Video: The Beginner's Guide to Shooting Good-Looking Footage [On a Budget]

Hey everybody, welcome to Regina, Saskatchewan. My name is Emery. This is Association Success. What I'm going to go over in the next few minutes is just a few ways that you can make your videos look better if you're taking that avenue for stuff. I was going to do all this outside, but it's kind of rainy and crappy out. So instead of outside, you get my lovely condo and I'm just going to make stuff with whatever I have kicking around.
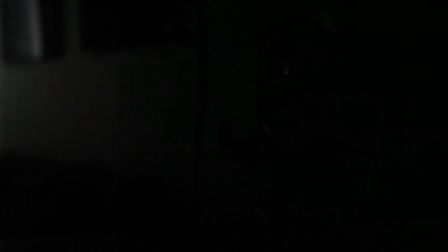0:29 So the first concept is light. If you have no light, you have no image.
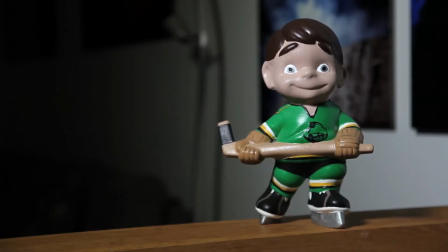0:35 This is why it's the most important concept to grasp. The more light you have, the better the image will also look.
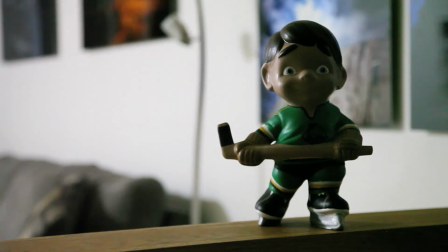0:44 I can change the setting on the camera to make it more sensitive to light, but it changes how the image looks.
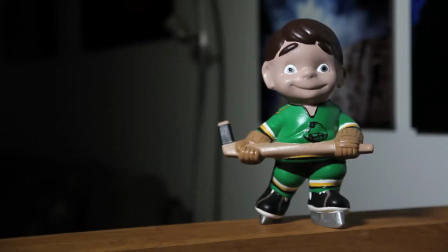0:53 Or I can change the setting so that it allows light in for longer, but then I will get too much motion blur.
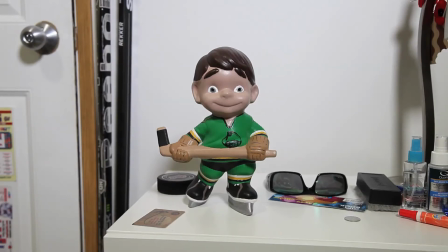1:04 The next concept is composition and framing, or the rule of thirds. You know that weird little grid you'll see on your phone camera? That grid is setting up the rule of thirds.
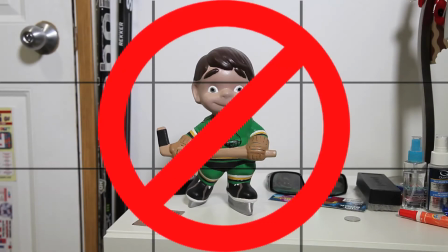1:18 The easiest composition in the rule of thirds is to align things on the lines of the grid
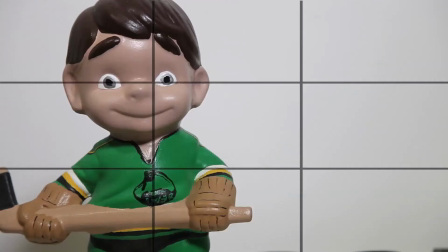1:24 or at the intersecting points on the grid. It might be an interesting thing to look at the photos that you enjoy
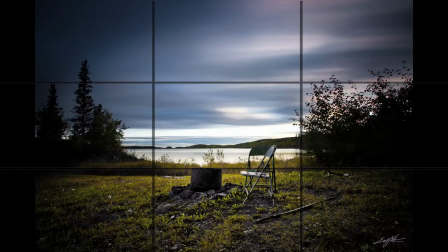1:33 and see where they would lie on the grid and see how many actually fall into the rule of thirds.
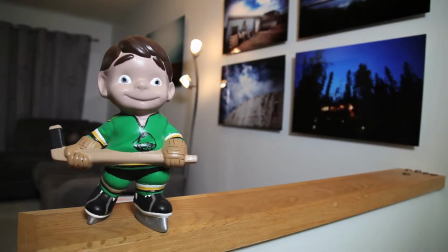1:41 The third concept is to manually lock your camera if you can.
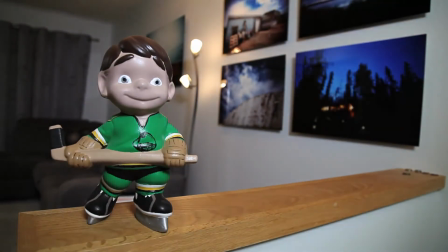1:47 By manually locking, you avoid all the weird little changes that will happen when you use auto functions.
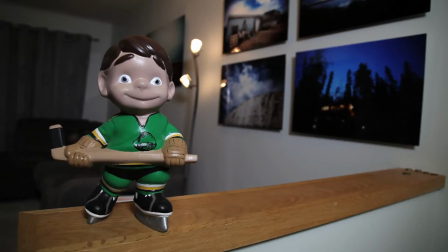1:56 If you are forced to use auto functions on your camera, the more light you have and the less contrast in that light, the less auto functions you will see fluctuate in your image.
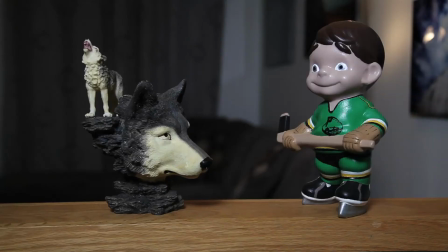2:09 The first concept of logic is the 180-degree rule. If I were to draw an imaginary line from the nose of the hockey player to the nose of the wolf, the 180-degree rule would state that I would never cross that line while shooting,
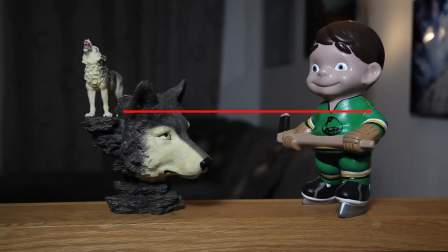2:29 so I can shoot within 180 degrees of that straight line. What this does is present the same spatial relationship so that my hockey player
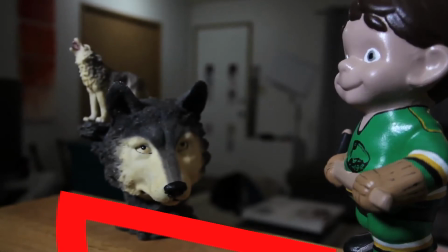2:39 always appears on the right side of my frame and the wolf always appears on the left side of the frame.
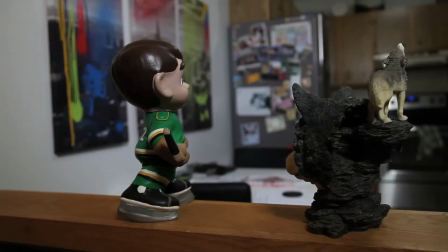2:47 If I were to cross that axis, you can see the spatial relationship has changed.
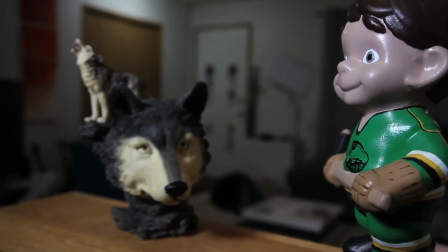2:54 This makes it hard to cut between and for the viewer to make sense of where
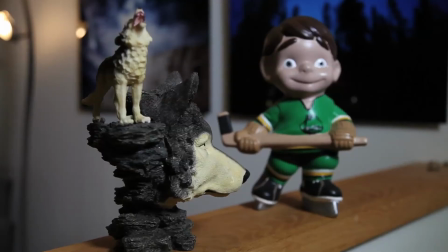3:00 the hockey player is in the scene in relationship to the wolf.
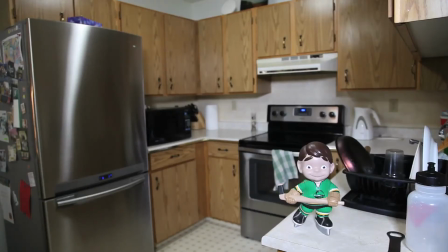3:07 The second concept of logic is montage theory. The very basic of montage theory is A plus B equals C. In other words, by adding two things together, you get something else that is neither those two things at the end.
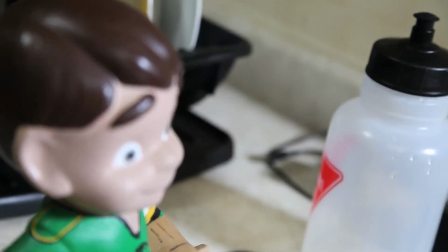3:24 The easiest montage is to think of sequential montage.
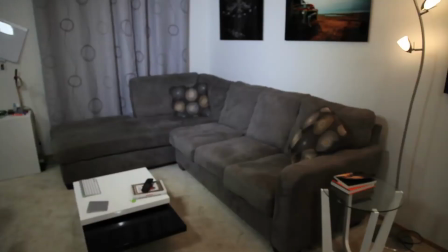3:29 By using a linear action sequence and a shooting sequence that uses a wide shot, a medium shot, and a close-up,
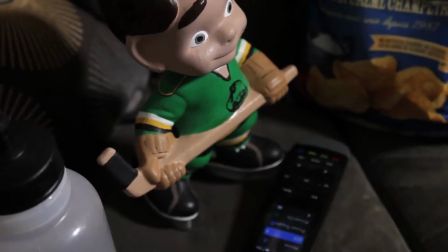3:38 you can accomplish montages that make sense and still capture
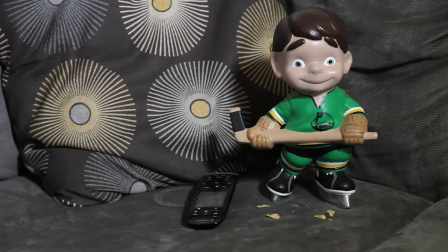3:43 the emotional space that connects a viewer to the intricacies of a larger picture.
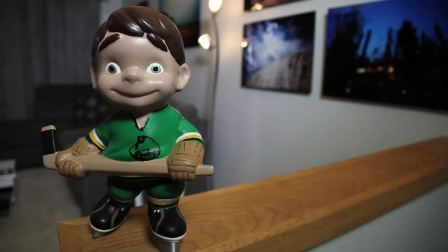3:49 The last concept is depth of field.